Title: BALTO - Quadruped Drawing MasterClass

It is 11 o'clock. Is there any questions or anything you can? Yeah. What about teeth? Teeth. That's a really important issue because we had a lot of that problem in we're back. Sometimes the teeth were moving along at rapid speeds all by themselves. And other times they didn't have a consistency. I think that a really good example, if you want to study how to lock down teeth, is to look at look Song of the South and look at how they controlled that fox's teeth. I mean, it's an exaggerated thing, but it's very, very good.
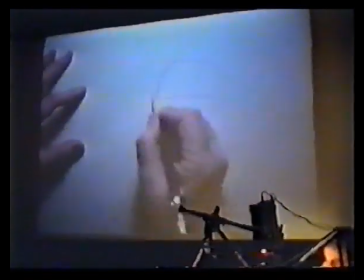I think that as you get into this muzzle,
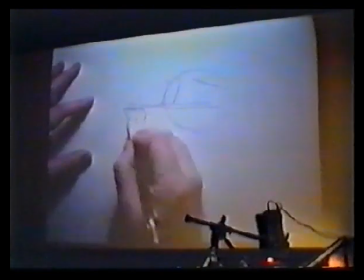you define where this nose is going to be. Then, of course, the next stage is to define how you're going to.
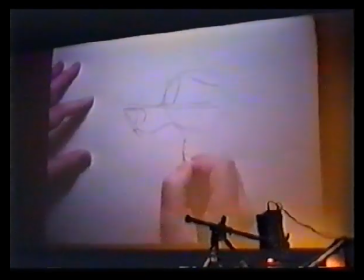If I do something like this, for instance, just to give it I think what we're going to try and do is keep the shapes very simple and maybe just define straights and things like that for whatever. Maybe do a few internal lines, maybe with some skin, sort of like that.
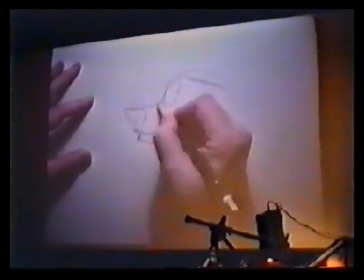I mean, this is just a very rough, but sort of see what I'm trying to do here.
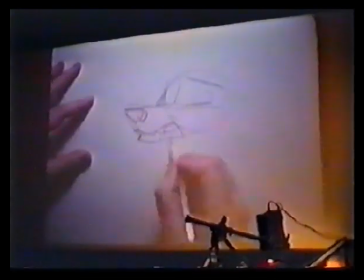But again, it's going to follow the jawline. This is sort of a silly looking, because I'm pushing it like a dentist, he's going to be like that.
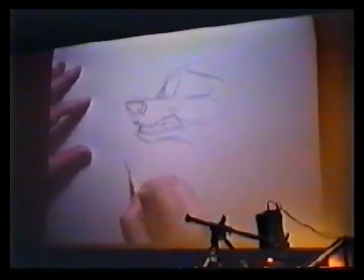But I think that what we'll do is work with the teeth, probably, as an upper area, maybe try to keep this simple, straight, so you have the canines, you have the bottom area, and then you'll probably break these areas up
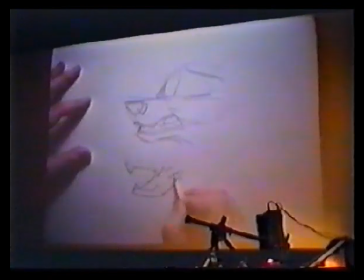as, again, try to indicate some tongue or something that's right there. And then work out the chin area. But then maybe do a few interior lines. I mean, not like we're not saying that it's going to be like to the extreme of
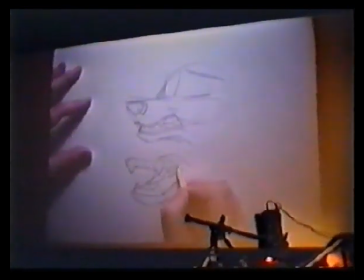Aladdin, where Genie was very. But I think that you can, again, by using the right amount of straights or curves, you can create a sort
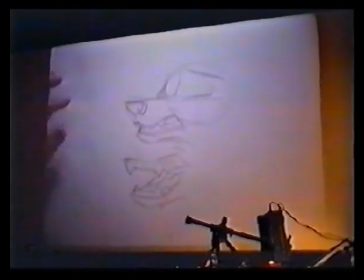of an effect that you might want in the teeth and still keep it simple. If that helps at all. Does that help answer at all? What it is?
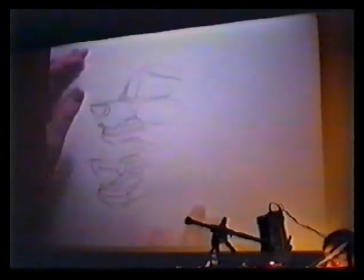A lot of times I think what we're going to have to decide is that when you get into, for instance,
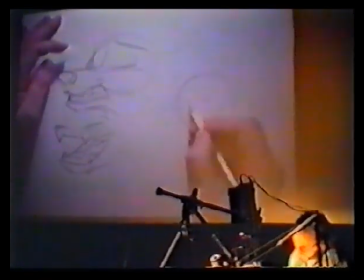a relaxed or pose or whatever it is,
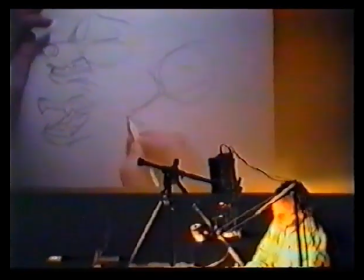that in some cases you won't show the top teeth, but you might just show an indication of the lower teeth. because I think that when you start to show the front top teeth, you start getting to an aggressive situation.
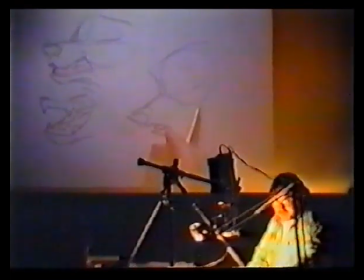But if you just show two, and actually he's done that here, as you can see.
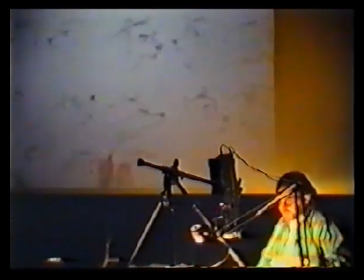He's used that just in the bottom. It gives you just enough of the image without having to get into all these things. And then if you have to, you start to break that into it. But you're sort of wrapping it around and trying to keep, again, you're trying to think of it as a simple,
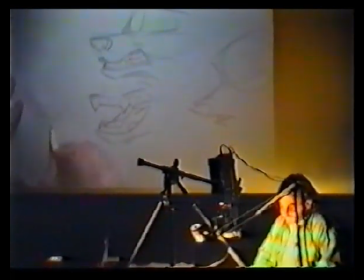you know, almost like a shape that you're going to be working with, you know, quite simply like that. And then you're taking the shape and you're breaking it up into something that you can control like that into the mouth area. Again, simplicity is the key thing to try to, you know,
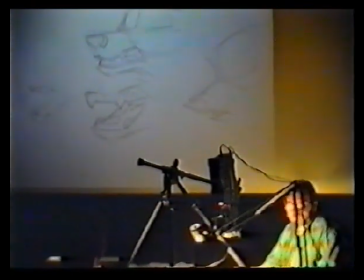because we're going to have this acting teacher coming in here and he's going to be trying to, and a lot of us have been just, you know, struggling just with getting things to move believably or look like a dog or look like a dinosaur or look like a little boy or whatever.